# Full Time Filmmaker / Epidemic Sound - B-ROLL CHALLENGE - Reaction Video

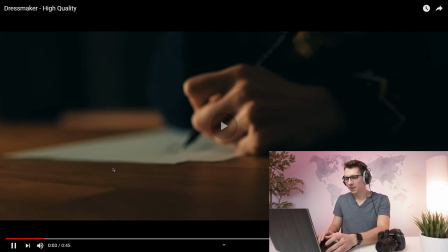485s
I like the build-up of the bass in the beginning, which shows the frustration,
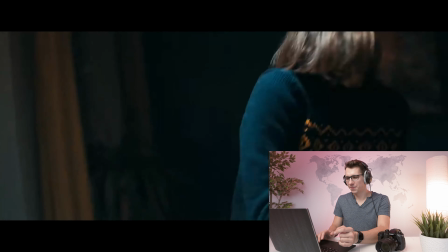492s
and then the idea pops up. Change of mood.
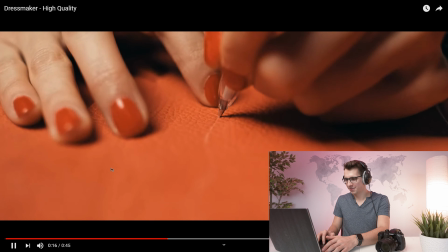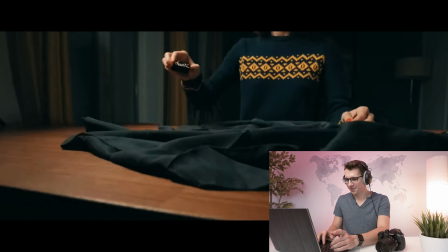504s
Great sound again. And that transition.
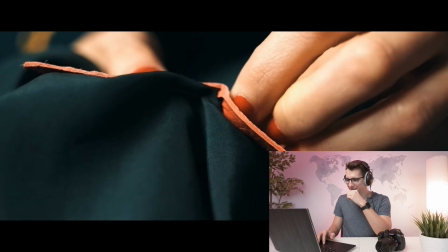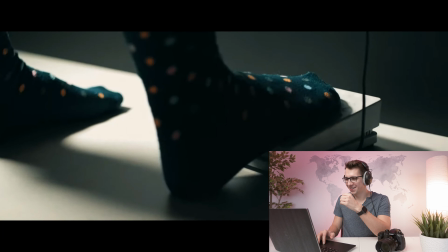513s
Whoa. What?
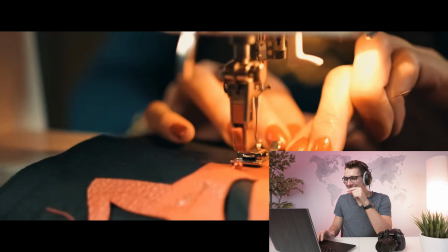521s
She's feeling it. She's definitely feeling that.
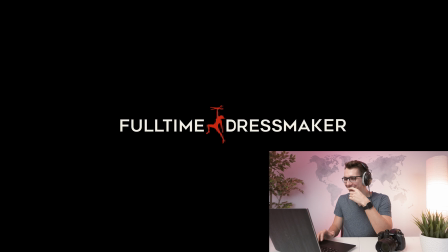527s
No way. Full-time dressmaker. Honestly, how creative is that? That's exactly what I mean, guys. I mean, you guys are so creative. I thought mine was creative, but after seeing these, props to you. That's so good. I think that's probably my favorite so far. Full-time dressmaker.
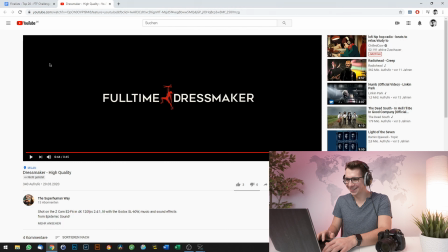552s
Who comes up with something like that? That's so good. Robert Bean, awesome work. Absolutely. And there's really not a lot that I can add to it because it feels perfect.
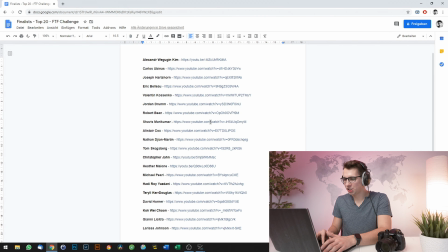565s
So coming up next is Shavis Mari Kumar.
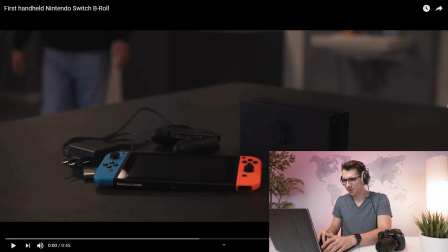569s
Let's go.
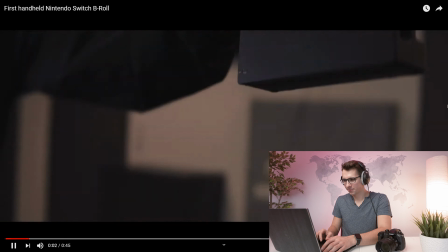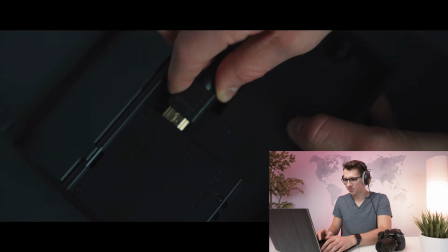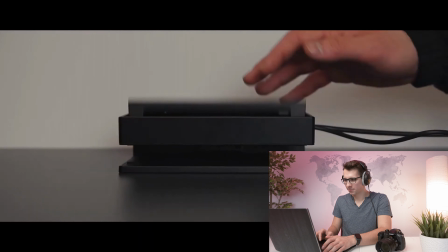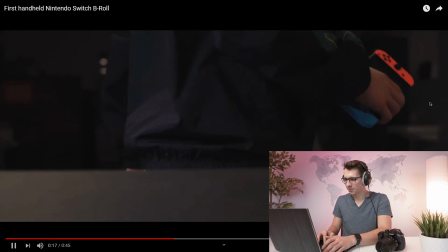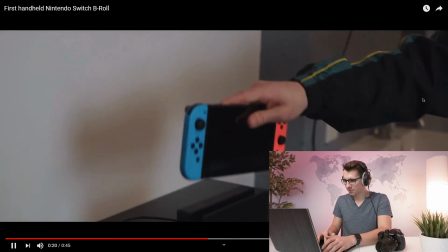590s
The sound effects are great because they also fit perfectly to the music. especially this one where the music stops for a moment, or at least gets a little more silent.
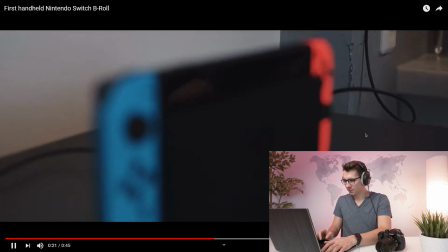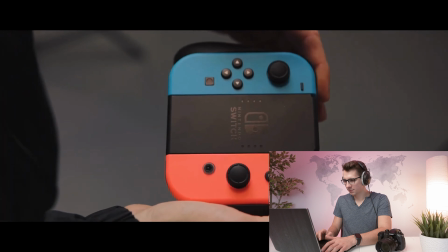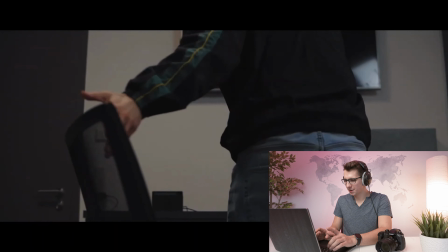617s
Camera lock.
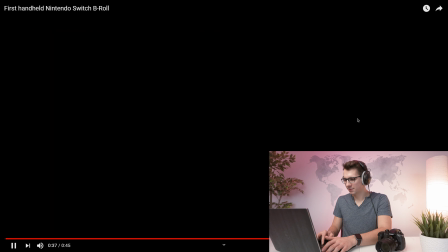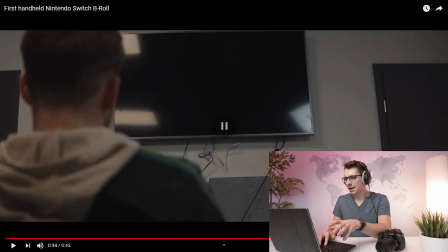626s
That ending came a little bit too fast, in my opinion. I honestly do not like that perspective right here.
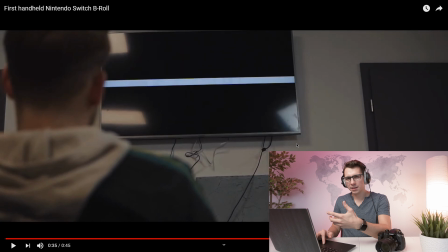633s
The cables are distracting from the aesthetic of this video, so next time go ahead and get some great cable management there so that it does not take away from the experience.
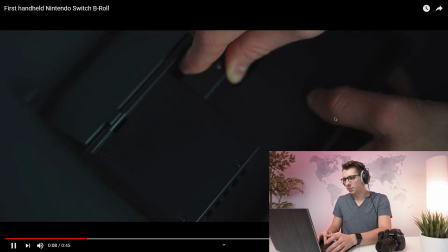644s
If anything, these two shots could have been a little bit shorter because they take away from the pacing in general.
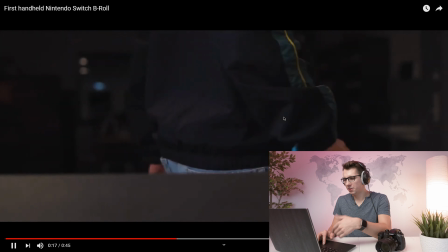655s
But after that, everything gets very interesting again. Great video.
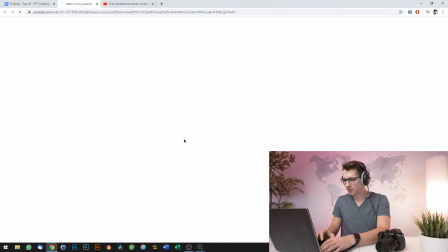660s
Okay, so next is Alistair Cox.
An incredible chicken wing starts with the marinade.
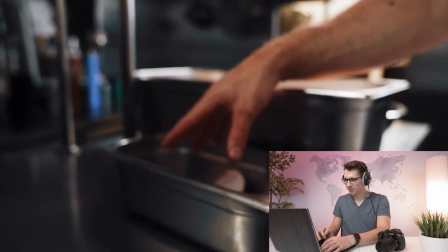666s Marinade for 24 hours. After that, we put our own base flour on with our mix.
Okay, so this is different because people are talking in the beginning. And also, I actually thought that we had to shoot all of the footage at home, but I might be wrong on that one.
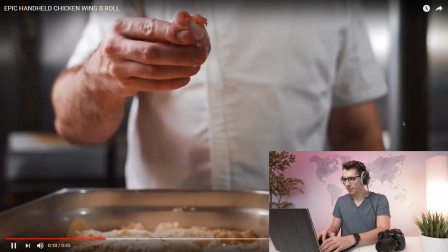682s Different spices and herbs.
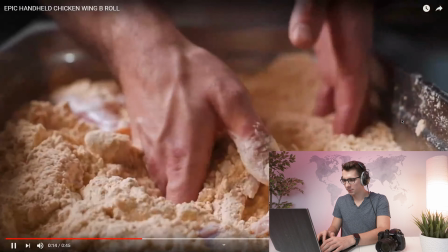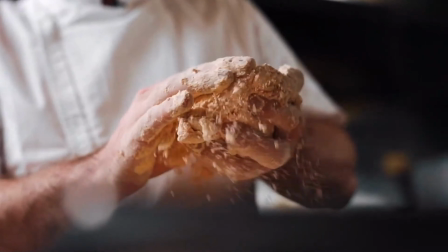689s
Was it backwards? Yeah, it was played backwards, but it looks so much more interesting.
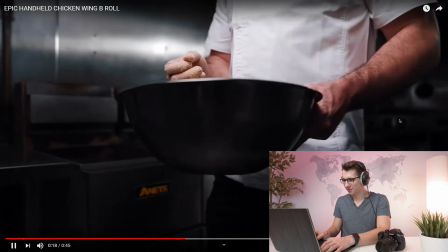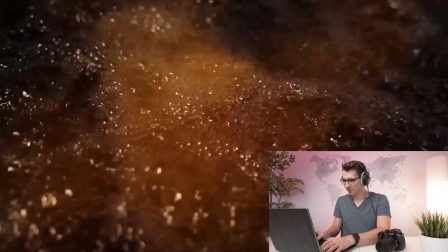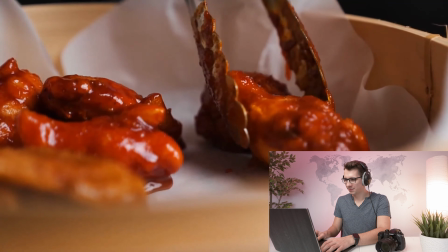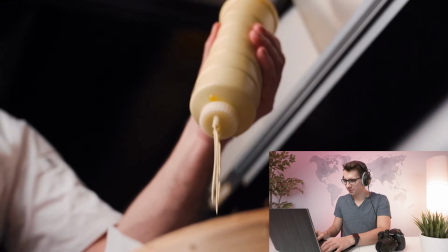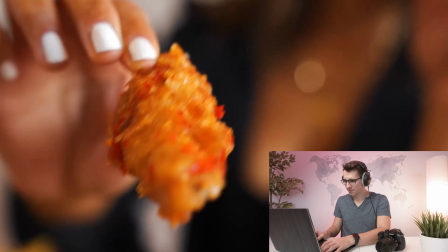716s And we let it sit for a few hours, chill it down, and then we fry it again to get that nice crisp on it.
That last shot is also really nice, the way it follows her hand. It keeps the shot interesting because you want to know what happens next, and I really like that.
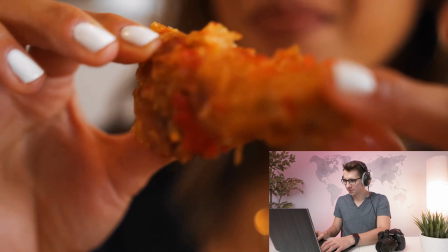731s Fry it again to get that nice crisp on it.